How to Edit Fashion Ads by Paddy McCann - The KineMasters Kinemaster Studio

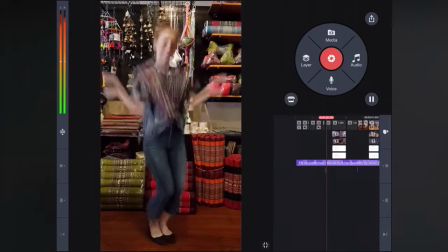Special effects, stacked timelines, rocking music,
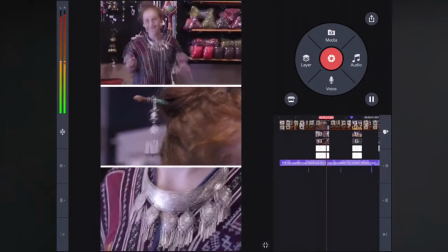it's all happening in my new KineMaster tutorial for iOS and Android.
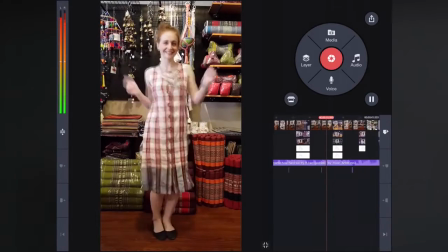If you want vertical video editing and awesome effects, graphics and overlays,
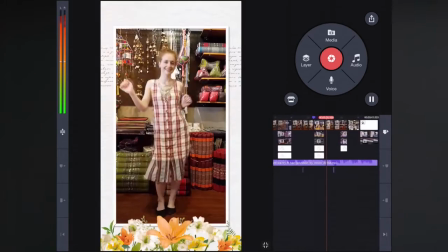well, in my opinion, I think KineMaster is the best tool for editing on your smartphone.
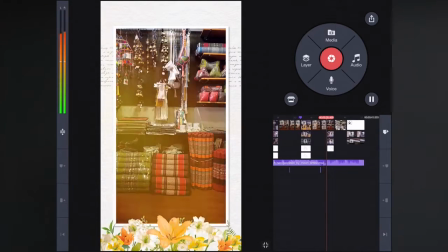It's like having a little editing studio in your pocket.
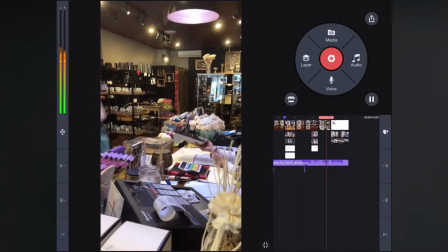So let's jump in right now and see how I created this awesome commercial for my friends over at Heart of Thai.
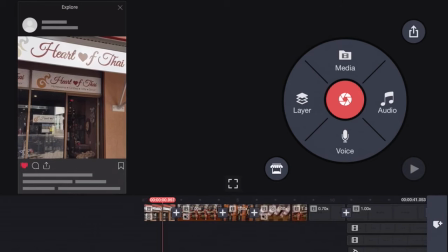So this first clip is an establishing shot of the store, but it'll be published to Facebook,
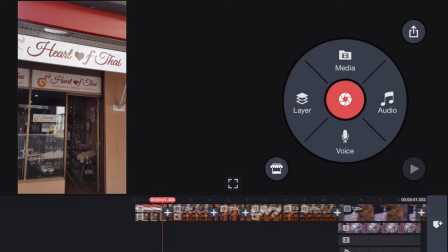so I thought this cool social media effect would be great to add a little extra interest.
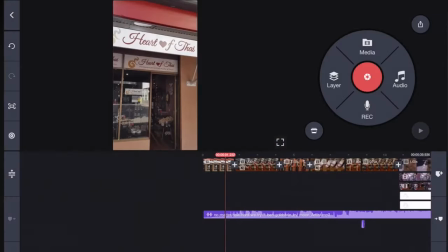No Photoshop, no After Effects, just click into the clip, select Clip Graphic,
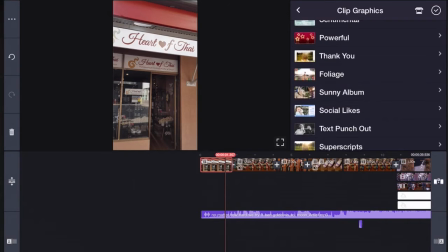and here, under Social Likes, you have all these cool options to choose from.
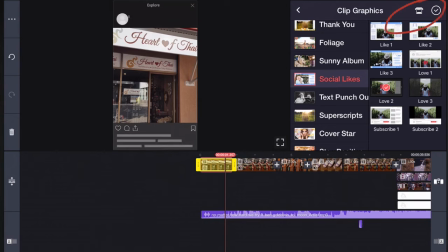This is, of course, one of the premium overlays for the KineMaster app for paid subscribers, and you can find it in the KineMaster store right here. Next, we have Beck, our beautiful model for the shoot, dancing up a storm,
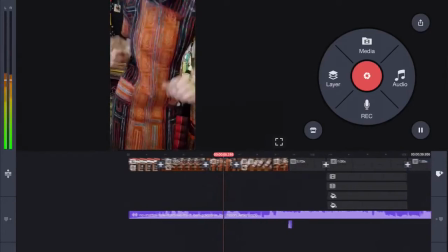and after all these little cuts in these shots, we have a rather a nice effect on her shoes.
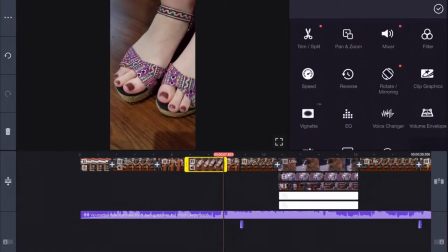I think without the effect, well, they look a little plain. What do you think?
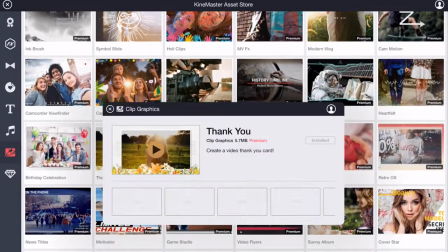So once again, I've searched through the premium clip graphics in the KineMaster Asset Store,
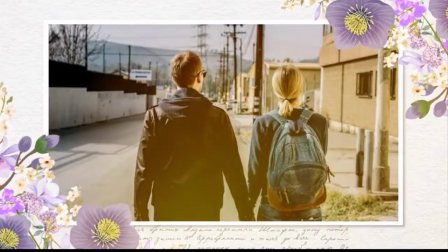and I don't think I could have made something better than this from scratch, even if I had the skills and the time to do so. So let's reapply that effect to our clip.
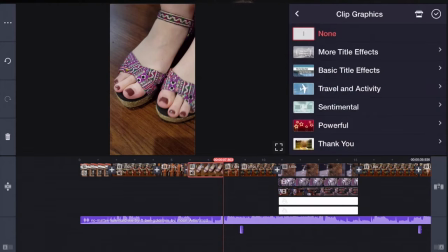Select the clip, select Clip Graphic, scroll down and click Thank You, then choose the effect you like the best.
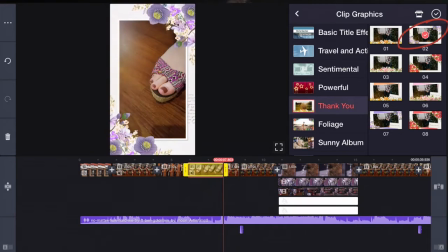I love how these colours match the shoes perfectly. This next bit's quite fun, and I'm sure you'll have seen a variant of this idea before.
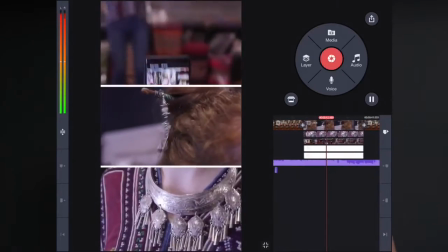That is, your model jumps into the air, and with a little bit of a flourish of her arms,
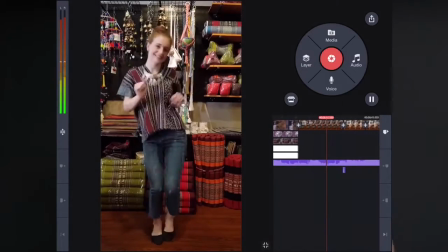as if by magic, she somehow changes her outfits before she lands. So to get this effect that we're after with the changing of clothes, all you need is some kind of a phone and a tripod to hold it steady. So I'm gonna get this all set up, and then we're gonna go ahead and make the transition.
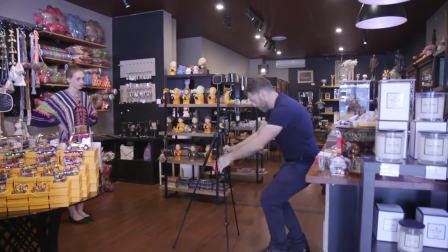Once you have your tripod in the right position,
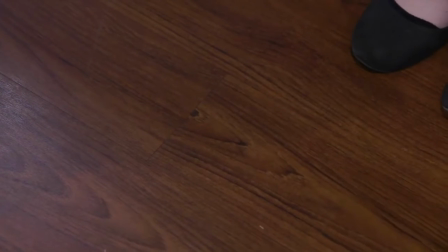place some tape or note a mark on the floor where your model should stand each time they return in a new outfit.
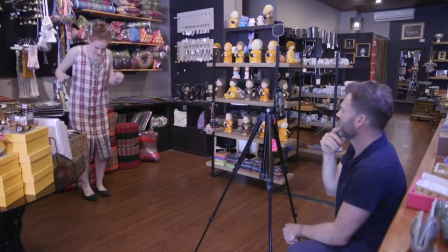This way, we can be sure they're in the same position on camera each time and we'll be able to cut our effect together very convincingly. After a quick clothing change, have your model check the camera with you so they can be sure how they move their arms and they can repeat that action.
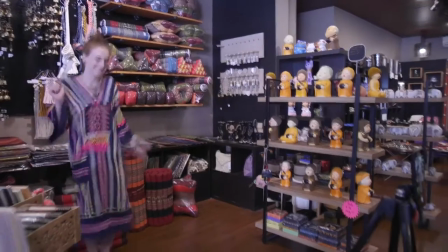Keep that eye contact going, that's it, that's nice and beautiful, and then click your fingers. So if they jump like this, have them repeat that same action, and that way you'll be able to cut everything together beautifully.
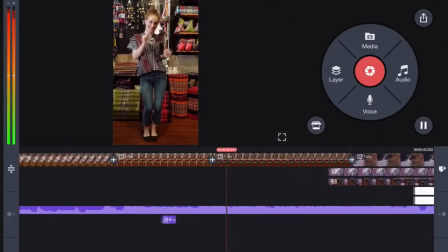Back in the edit, we have our two clips we want to blend.
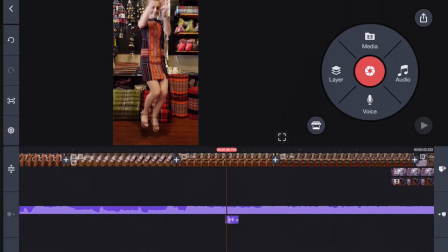For the first clip, let's select the frame around here with Beck's arms covering her body.
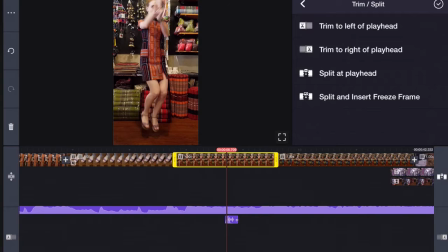Select the clip, select the scissors, select trim to right of playhead.
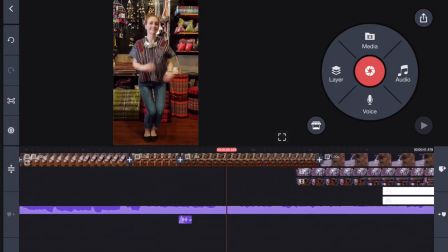On the second clip, we're going to select a frame with Beck's arms in a very similar position.
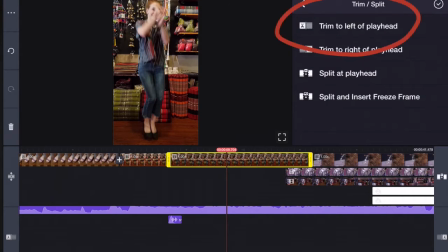Once again, select the scissors and trim to the left of the playhead. Let's play that through to see how it looks.
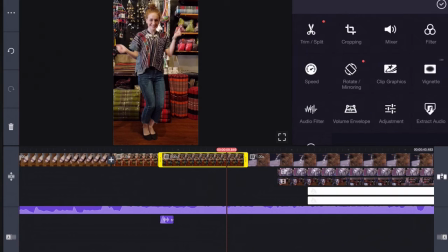Something optional you can try is to select the second clip, then click onto the speed icon.
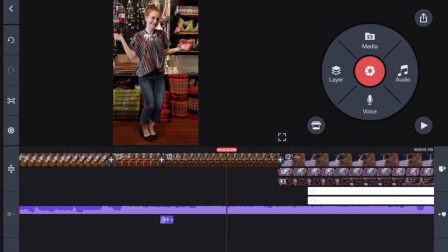And now we can actually slow the footage down just a little bit, which I think looks great. Let's watch it through. One of KineMaster's big strengths is how easily it allows you to edit vertical footage,
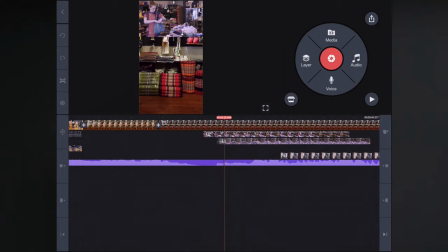and it's also powerful enough to handle multiple timelines on newer devices.
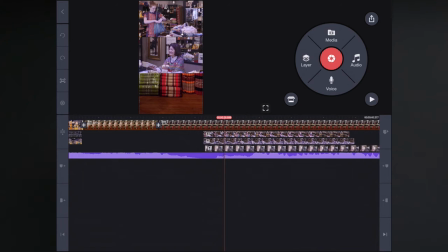My first generation iPad Pro has no problem processing three lines of video,
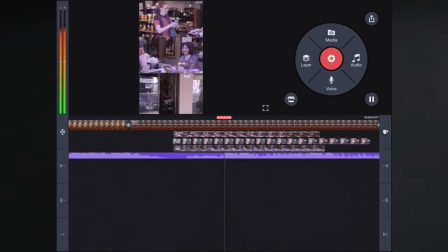which lets me stack multiple shots for a collage that holds interest and delivers some nice detail.
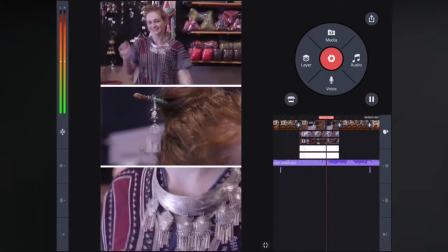I achieved these white lines here by selecting Layer,
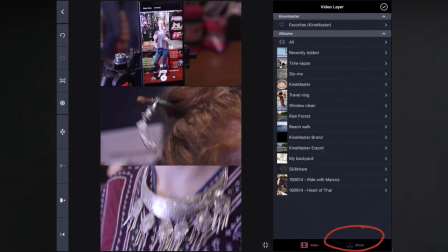Media, and down the bottom right hand side here, click Photo.
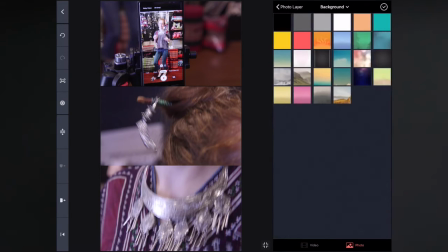From here we can choose Background and select White for our color.
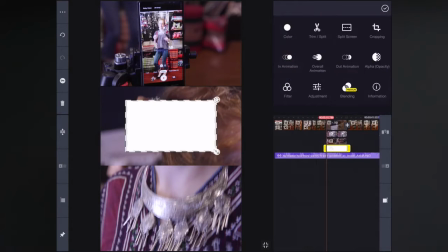Drag up the size to full width,
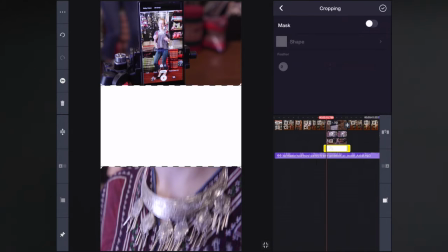then click Crop and drag the handles down until you have a white line the thickness you desire.
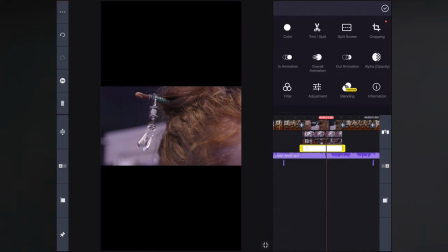Now just drag it into place. You can click these three dots to duplicate the layer to create an identical white line, and you're done.
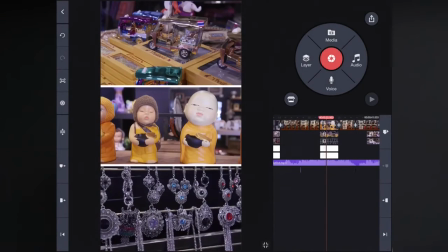I applied that same stacked layer trick here to showcase some of the other items in the shop all at once.
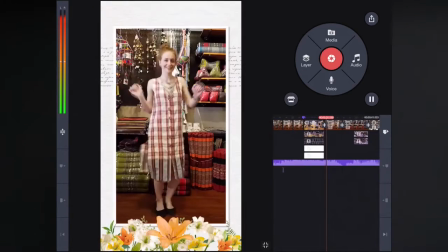And then we have this variation of the clip graphic I used on the shoes, but with a different color. To have somebody disappear from frame when you've got a locked off camera is actually really easy. All you have to do is have them snap their fingers, wiggle their nose, and then walk off.
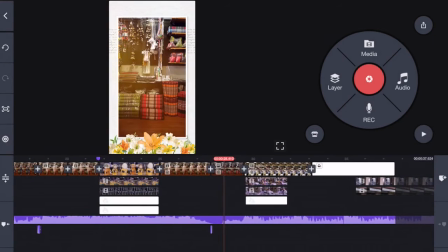When you edit that footage, all you have to do is cut on the snap. And by the way, this is cool.
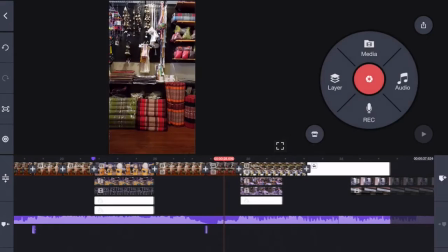Did you know you can extend or shorten a clip graphic like this? We will apply our edit here.
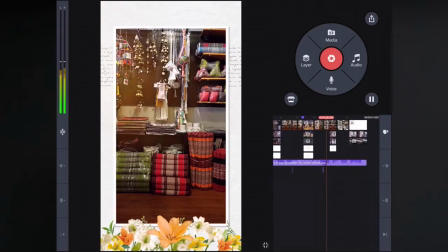A mouth pop completes the illusion.
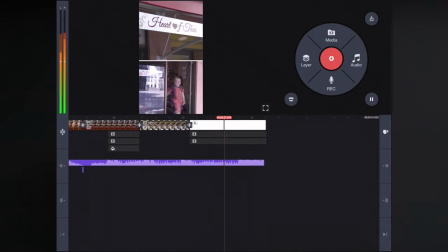This final section of the video has white lines too, but I approached this a little differently.
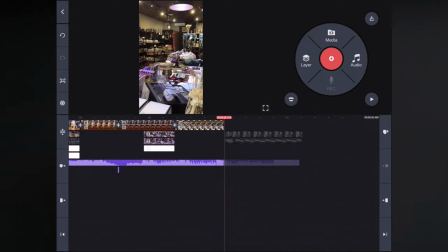This time I generated a white background by selecting Media, Photos,
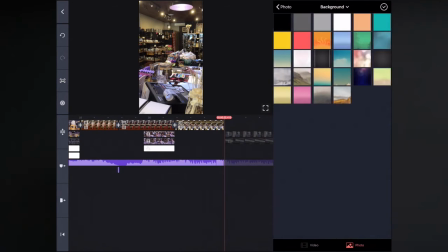Background, and now we have a nice white background showing through the gap between our two layers. Last thing, I already added some music, but I wanted to remind you how to do that. There are two ways you can add music to your KineMaster project.
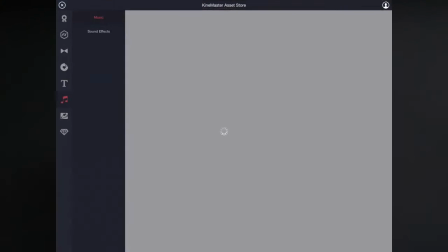One, click on the sound symbol in the store and select from loads of tracks available to free or premium subscribers. Or access your own music via Google Drive.
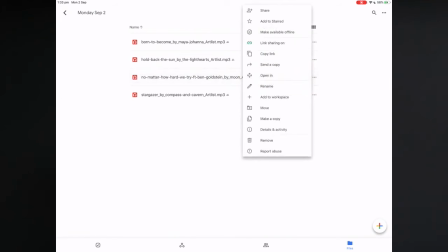Click the little dots beside the track and click Open In, and now select Copy to KineMaster.
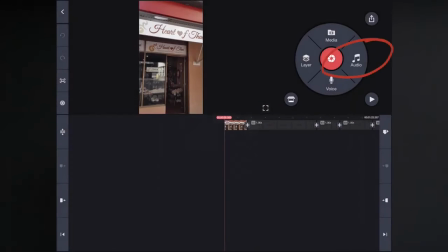Now click the audio button, click the internal folder,
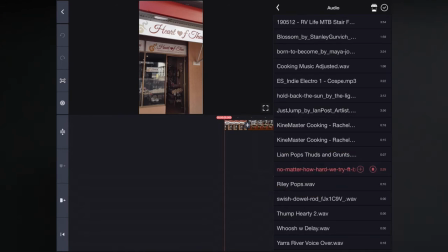select the track, hit the plus symbol, and add it to your own project. We're about to watch the finished video all the way through. But before we do, how about you show me some love? If you enjoyed this tutorial, hit that sub button. I'm Paddy McCann. Until next time, happy editing.
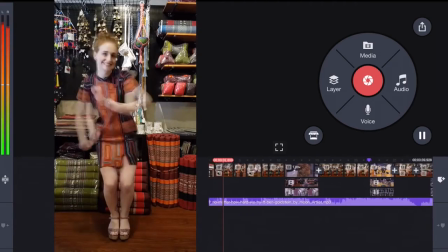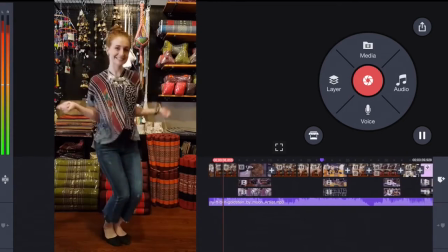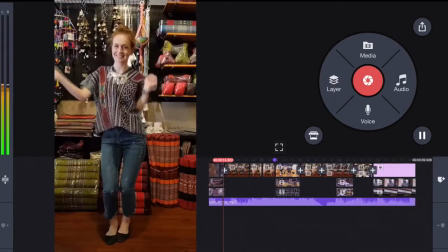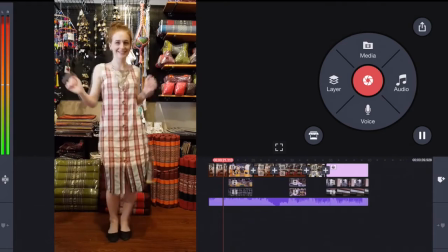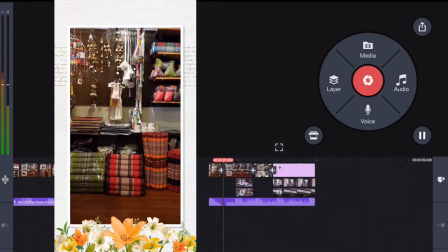Living the moment till I die, and I'm gonna chase it, and I'm gonna chase it.
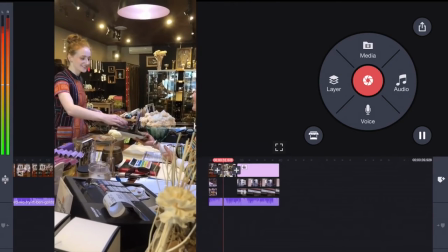I know we can't ignore.